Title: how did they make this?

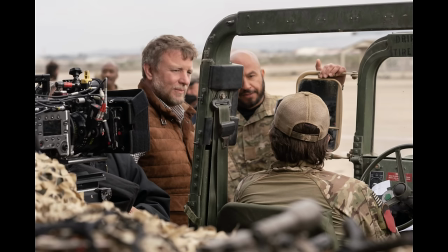258s
So if one movie about guys with guns in camo wasn't enough for you, well, here's another one.
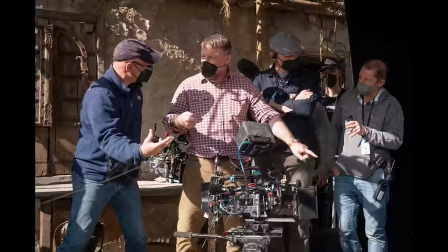265s
They're shooting this on the Sony Venice and these are the Takina Vista Prime lenses. Which are a fairly cheap lens compared to a lot of other lenses that get used on these size productions.
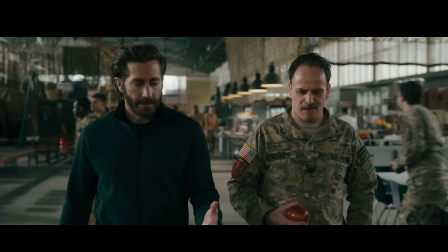274s Now what's the problem? We keep going out and achieving nothing. I keep putting my men in constant danger.
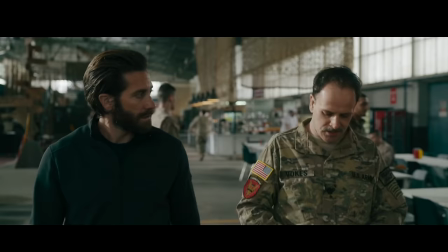279s It just feels like we're moving sand around a sandbox.
So there's a few scenes that take place in this military base shed thing.
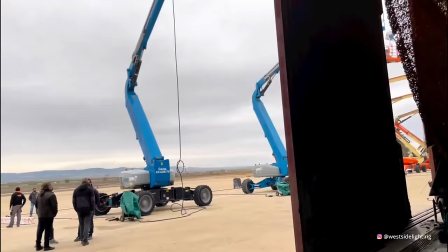286s
In this shot here we have two characters walking in a two shot.
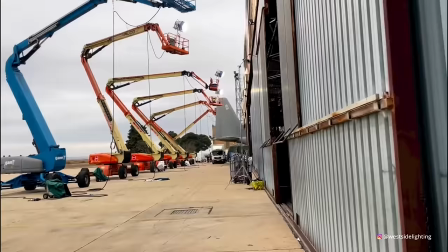289s
So for the lighting on this we can see they have a huge amount of what looks like these Arimax 18k HMIs outside. and they're
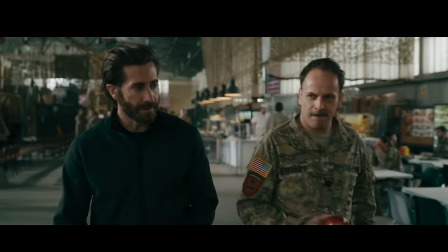296s
just blasting in through this gap up here and creating all this light and it's sort of giving them a three quarter back side light as they're walking and creating
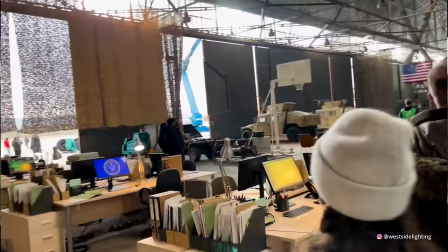303s
all this light in the background and on the ground here and it's just a lot of level.
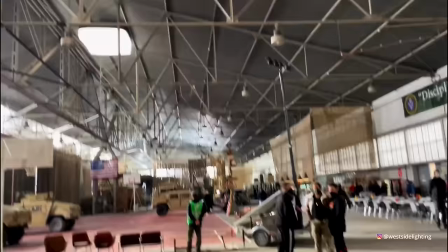308s
Then there's also this soft balloon type light up in the ceiling, which is, you know, maybe giving a bit more ambience.
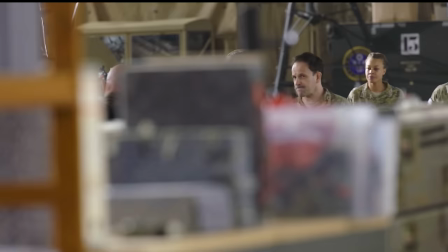313s
Then the only other light that you can see in the behind the scenes is this little panel light that they're walking with. And that would just be to push a bit more light into their eyes as they're walking.
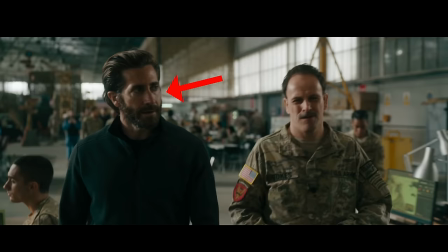321s
Then there's also gotta be a light of some sort off to the camera right here, which is adding this light on their faces so
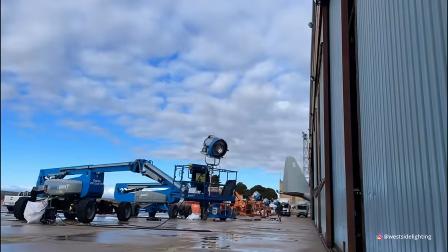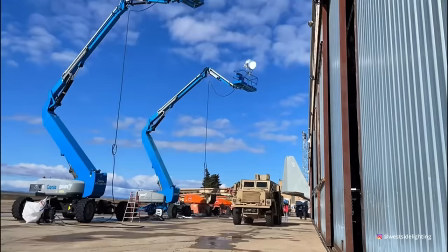338s
it's a pretty massive big lighting setup to do all this and it takes a lot of time but they shoot a few scenes in this
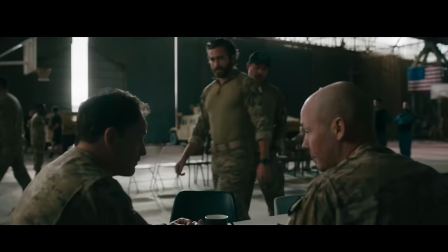344s
location that's sort of blocked around this lighting setup like this next one here john
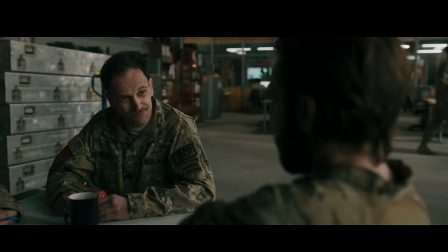350s
interpreter came through huh just don't know how wild he is still saved eight people's lives so
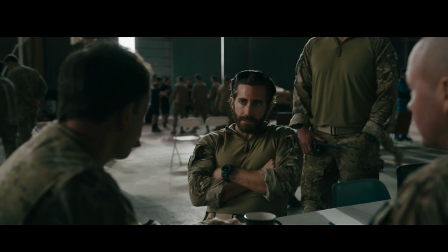359s
i imagine they've still got those big hmi lights coming through the window behind which is giving them a backlight and it's creating all this light on the ground here then they have what looks like an 8x8
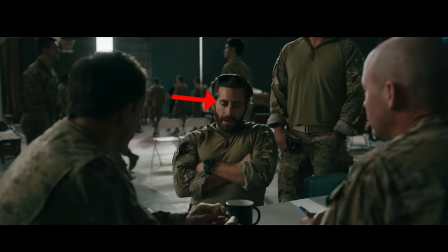368s
diffusion with a light behind it maybe like a sky panel or something and that's creating this light on his face so it sort of gives the illusion like that light from outside behind him is wrapping around and it's hitting his face this net here would be from that light that's hitting that guy's
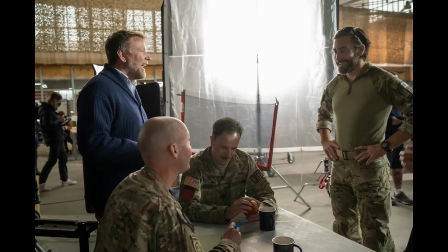381s
back because he's closer to the light he would be brighter obviously so what it does is brings the level of the light down without affecting
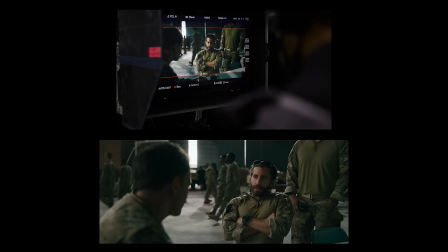387s
the quality of it so it doesn't soften or diffuse it it just brings it a stop or two down depending how thick it is so by doing that
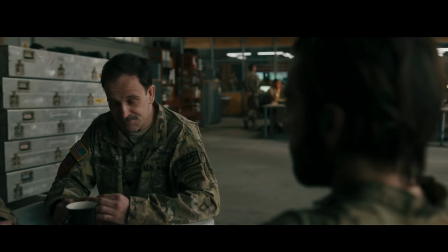394s
it puts the focus more on the bright part of our main actors face then they swing the camera around and they probably move that light that
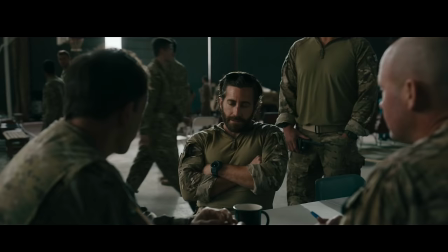401s
was here to over here and that's key lighting him and it looks nice because you've got that dark side of his face contrasting with this bright silver
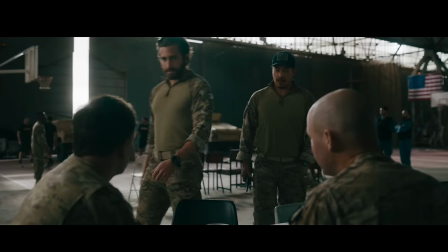408s
background and everything in these shots is just a simple two colors you've got the green clothes on the characters and some of the walls in the background and
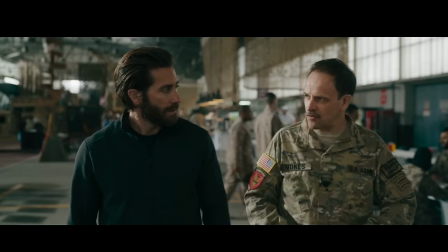417s
then the different skin tones which is also in the background and it just makes a bit easier to focus when there's so much busyness in
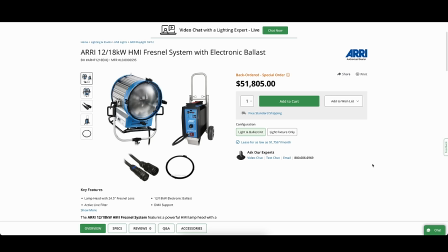424s
the background just having a couple of colors
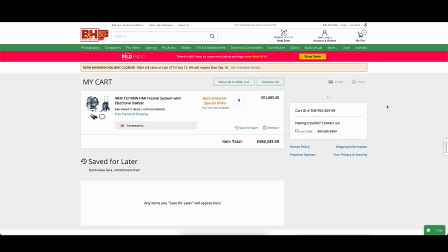426s
so i know people are going to say hey i can't afford 10 ari 18k lights but don't worry once
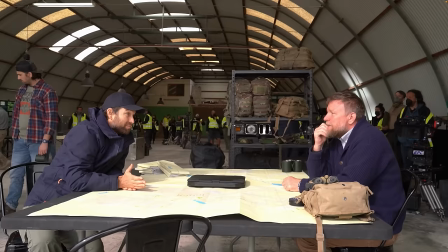433s
you add them all up it's not too expensive but if you can't afford half a million dollars for some lights here's a cheaper option of filming
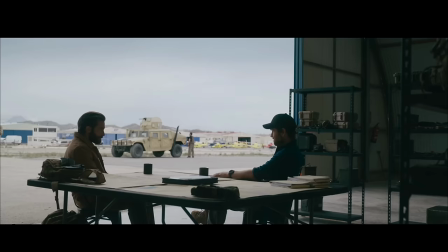439s
in a similar location that looks just as good so we've got this camera behind him which is filming this shot and then down there in the back
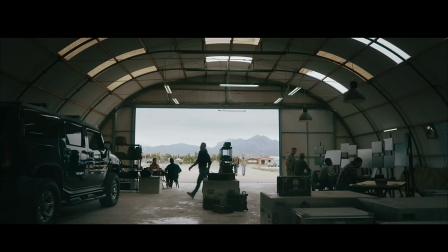447s
we've got this camera and that's filming this shot and what they're doing with the blocking is the camera and the actors is having them parallel to
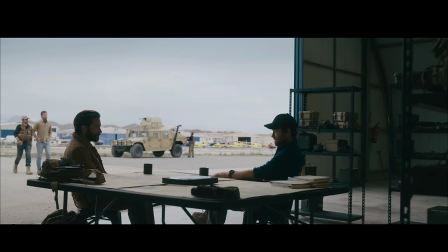455s
this big square light source which is the natural daylight coming in the room so for this shot they probably wouldn't be using any lights
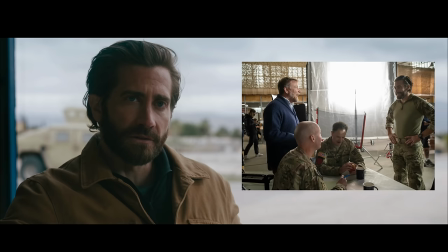461s
then when they come around to this single here they've probably got something similar to what they had in that previous scene and that would be sort of wrapping that
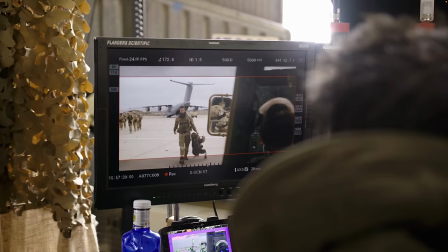469s
light into his face and on this shot may be the same or maybe it could just be the natural daylight. Here's another one with maybe just one light as well.
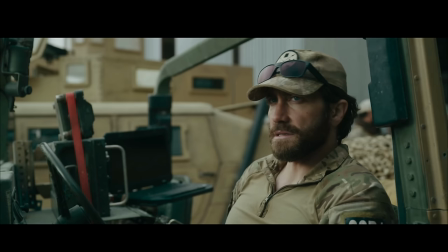477s
This guy walks over to the car and then there's back and forth dialogue between these two.
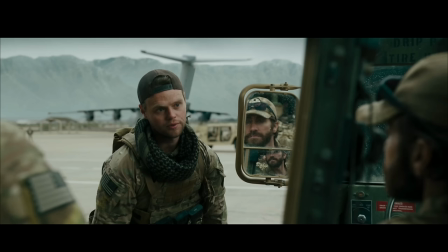481s
So you can see this camera here would be doing this shot on him and in this behind the scenes footage you can see this equipment stand on the other side of the car so that's probably got a light on it which is giving a bit of a key light on his face and
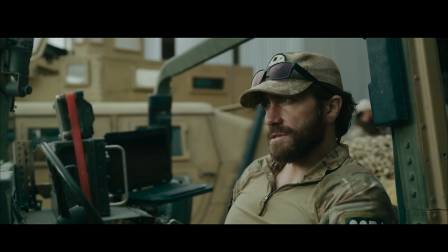493s
then also you can see on this odyssey monitor false color and it looks like the highlights are about a stop over and then the light gradually falls off around his face then when they swing around and do this reverse shot that light that was probably here has moved over here and just to
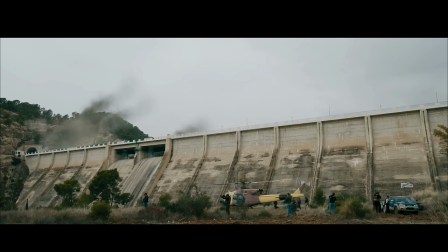507s
get some more light on him underneath that hat you can see the difference between the two of this mirror shot of him with no light and this other one when the lights on all
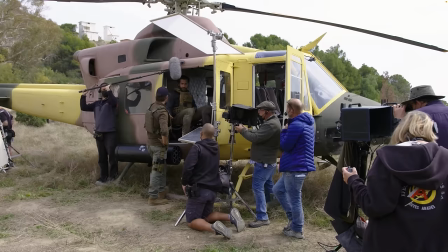517s
right we'll look at this one last shot here they've got the camera inside this helicopter looking out at this guy they've got this 4x4 diffusion
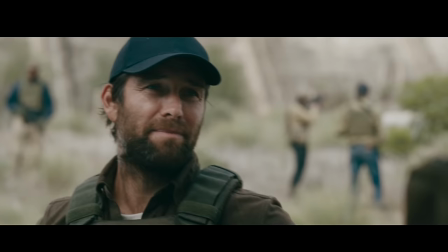524s
frame to soften the light above then I can imagine just before they rolled the camera it was like can we get a little more light into his eyes so this guy here is just holding this small silver bounce just boosting a little more light under that
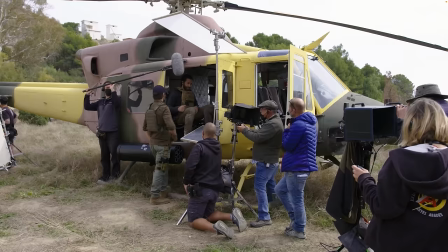534s
hat and you know you're trying to get stuff done quickly when you're using a crew member as a lighting stand all right that'll do it for this one thank you so much for watching